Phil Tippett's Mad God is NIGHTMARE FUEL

Welcome one, welcome all, and welcome back for another dose of nightmare fuel. One of the biggest names ever in special effects is Phil Tippett.
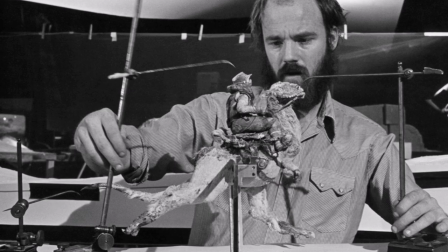His efforts contributed to the huge successes of Star Wars, Jurassic Park, and Starship Troopers.
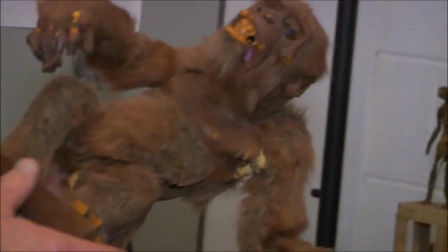He's been a stop-motion animator, a go-motion animator, and a supervisor on several branches of the SFX tree.
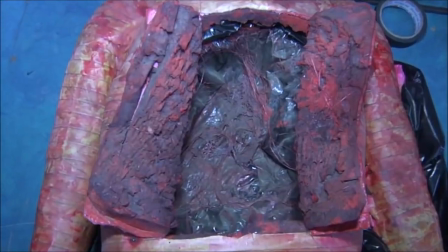But over his career, Tippett painstakingly chiselled away at his own feature-length film, directed, produced, and written by himself.
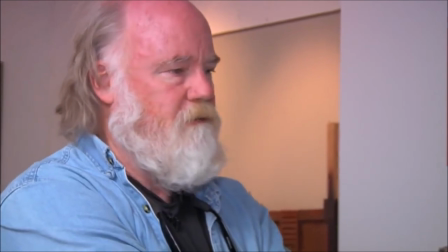And finally, in August 2021, it saw the full light of day after being worked on for 30 years.
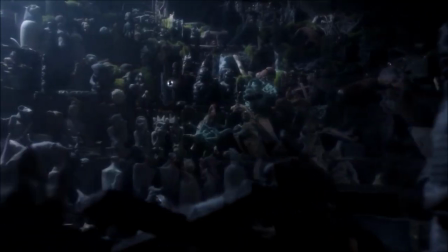Mad God is Tippett's magnum opus, but this 30-year-old bottle of nightmare fuel has aged like a really bloody creepy wine.
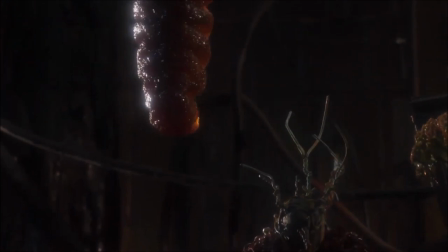The world that Mad God takes place in is one of the strangest, most awe-inspiring locations I've ever seen brought to life by practical effects,
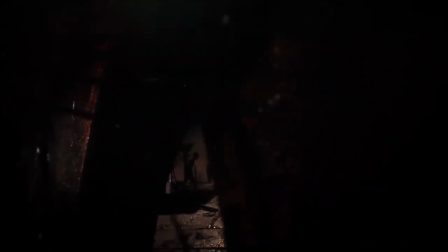and it's not just full of wonder, it's fully loaded with fear-inducing imagery and creations.
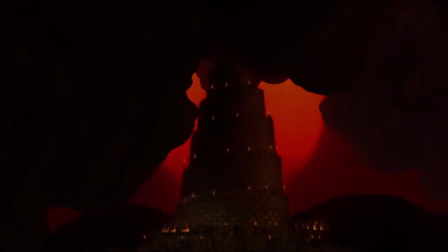I mean, come on, the opening shot is a surge of black clouds in a blood-red sky, firing lightning in all directions while engulfing a sinister-looking tower. That's how you set the tone.
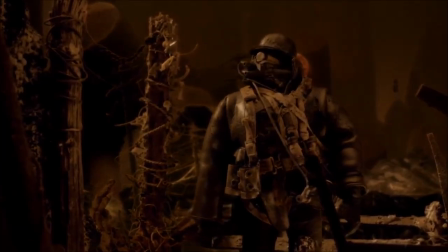The story, loose as it is, essentially follows a master assassin in a super unsettling outfit who continuously heads deeper into the labyrinth of this world.
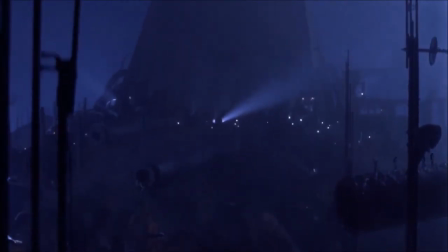At the point we first see him descend, the surface of the world has Terminator vibes about it,
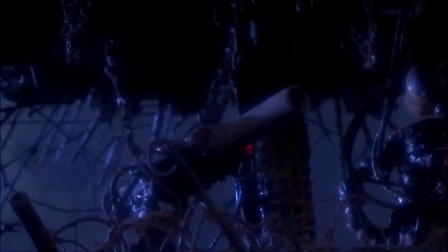with the style of spaceship scene and the dark blueness to the shading of that level of the world, as well as machine weaponry and an industrial aesthetic.
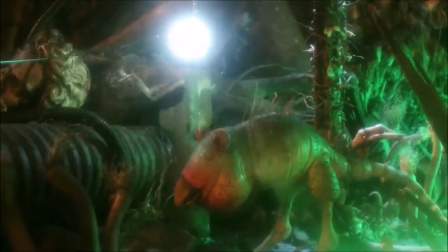But every layer of this world that the assassin travels to beyond this just gets weirder and weirder.
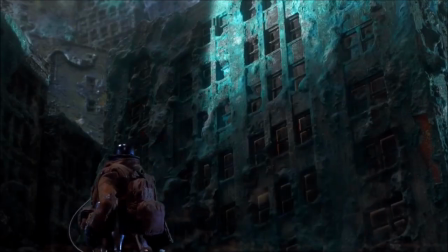I adore world building in cinema, and Mad God's geography is right up there with some of my very favourite dystopian futures, along with Blade Runner,
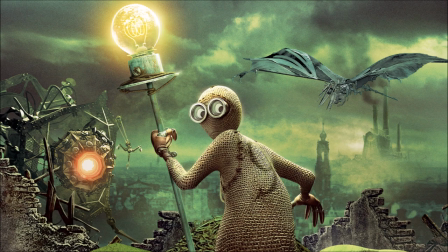The Matrix, Metropolis, and the criminally underrated Nine.
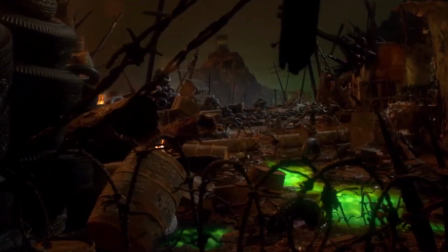I mean, look at this shot here, a desolate landscape of rock and metal, much like Nickelback's discography, am I right?
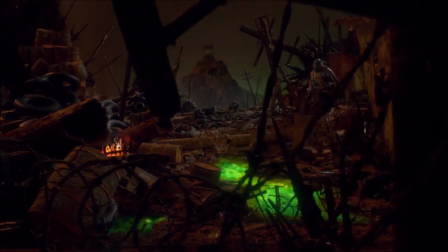With a pool of polluted water and a skull-shaped mountain in the background. Oh, it's gorgeously dark. And this is one of many shots in this film that could be framed. Also, I need to point out that the animation is flawless.
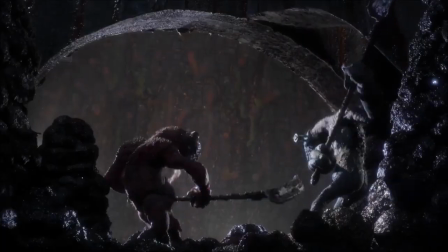It's smooth as hell and is simply fascinating to behold. Creating footage like this is so time-consuming, mentally draining, and costly,
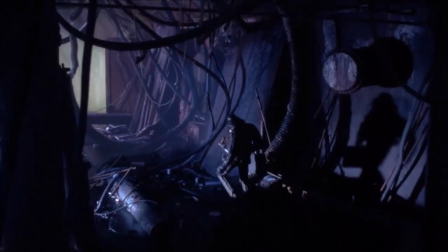but when you actually look at the finished product, I don't think there's anything more utterly incredible than practical animation.
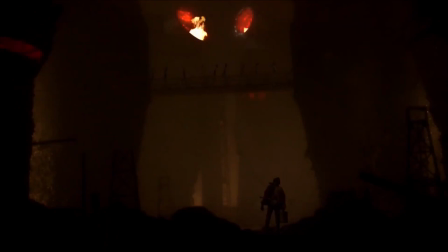But, despite all the praise I'm giving Mad God right now in terms of adoring it, it doesn't distract from the fact this thing regularly sinks under your skin.
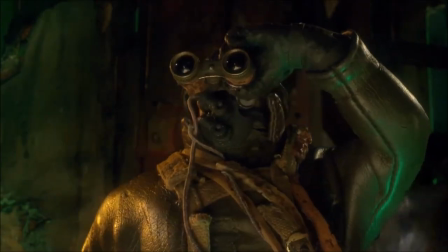It starts at the beginning and continues all the way throughout. There's a part early on when the assassin zooms into a building in the distance,
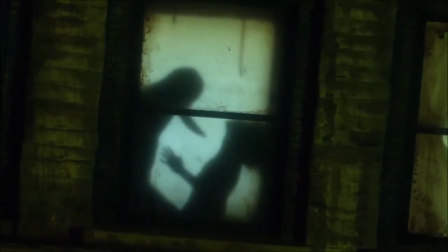and we see several puppet silhouettes in windows with rapid distorted piano music playing and a woman being stabbed to death,
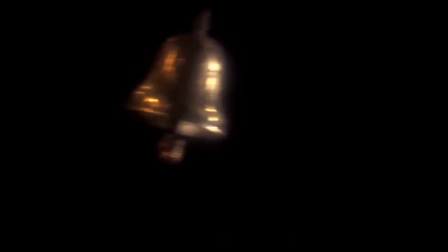plus a kid watching porn which I can't show here for obvious reasons. This gives you an idea of the madness that has taken over this world.
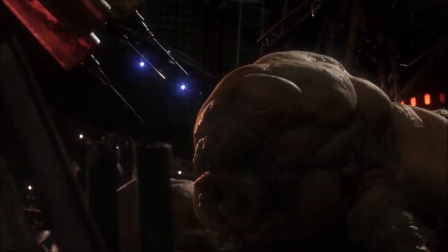Every living being encountered by the assassin is straight up weird, hostile and or mentally fragmented.
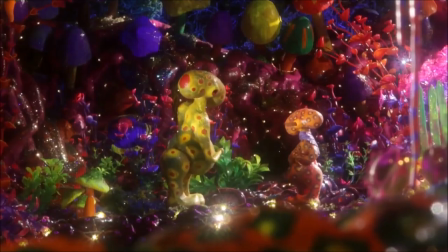There's more than just people in this world though, there's plenty of creatures and Tippett's designs are so captivating yet massively grotesque,
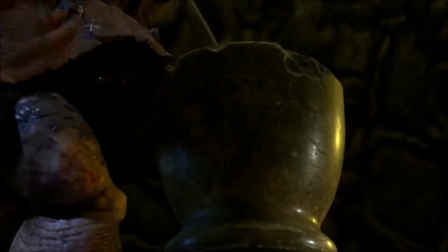to the point where they all seem straight out of a sleep paralysis demon's friend list. In fact, you know what this film reminds me of?
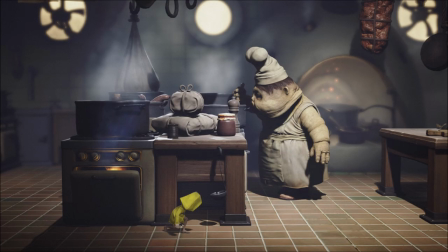Games like Little Nightmares or Limbo or Inside.
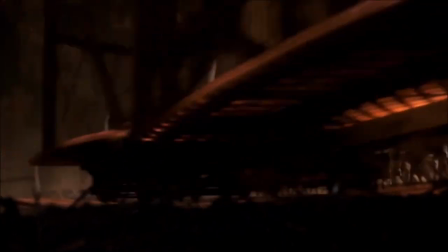No real plot, just a person wandering through a twisted landscape, in this case of industrial mechanisms and organic matter,
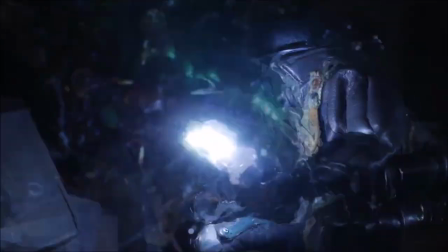encountering a plethora of distorted beings while en route.
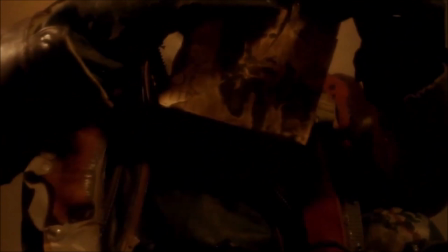The assassin is just the vehicle that guides us through it, the navigator and witness to this bizarre place.
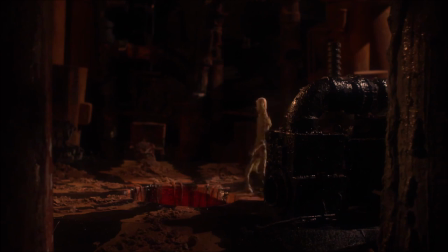The soundscape often doesn't help the fear factor here either. There's a bunch of piercing stings like this one right here.
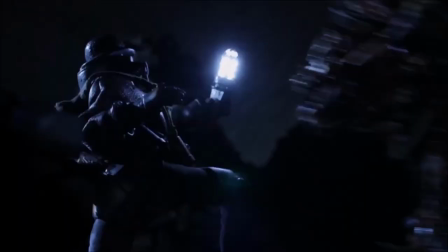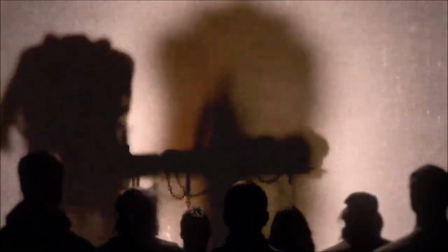Or reversed sounds that baffle you due to their unnatural form.
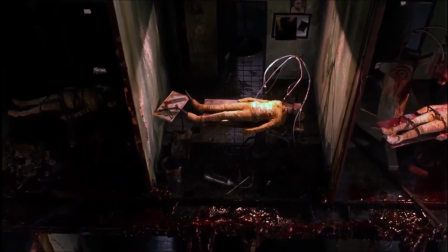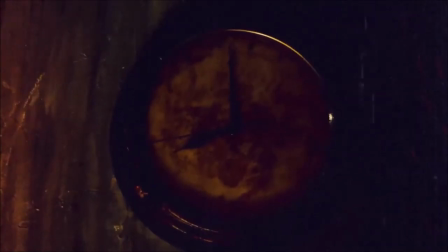I always think that effect messes with your brain and makes you uneasy. If you want some more of that kind of thing, see how long you can get through Revolution 9 by the Beatles.
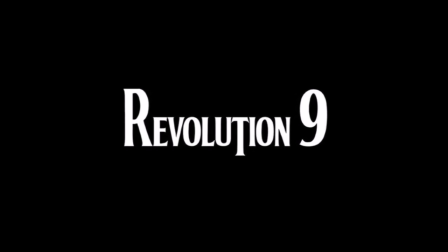I dare ya.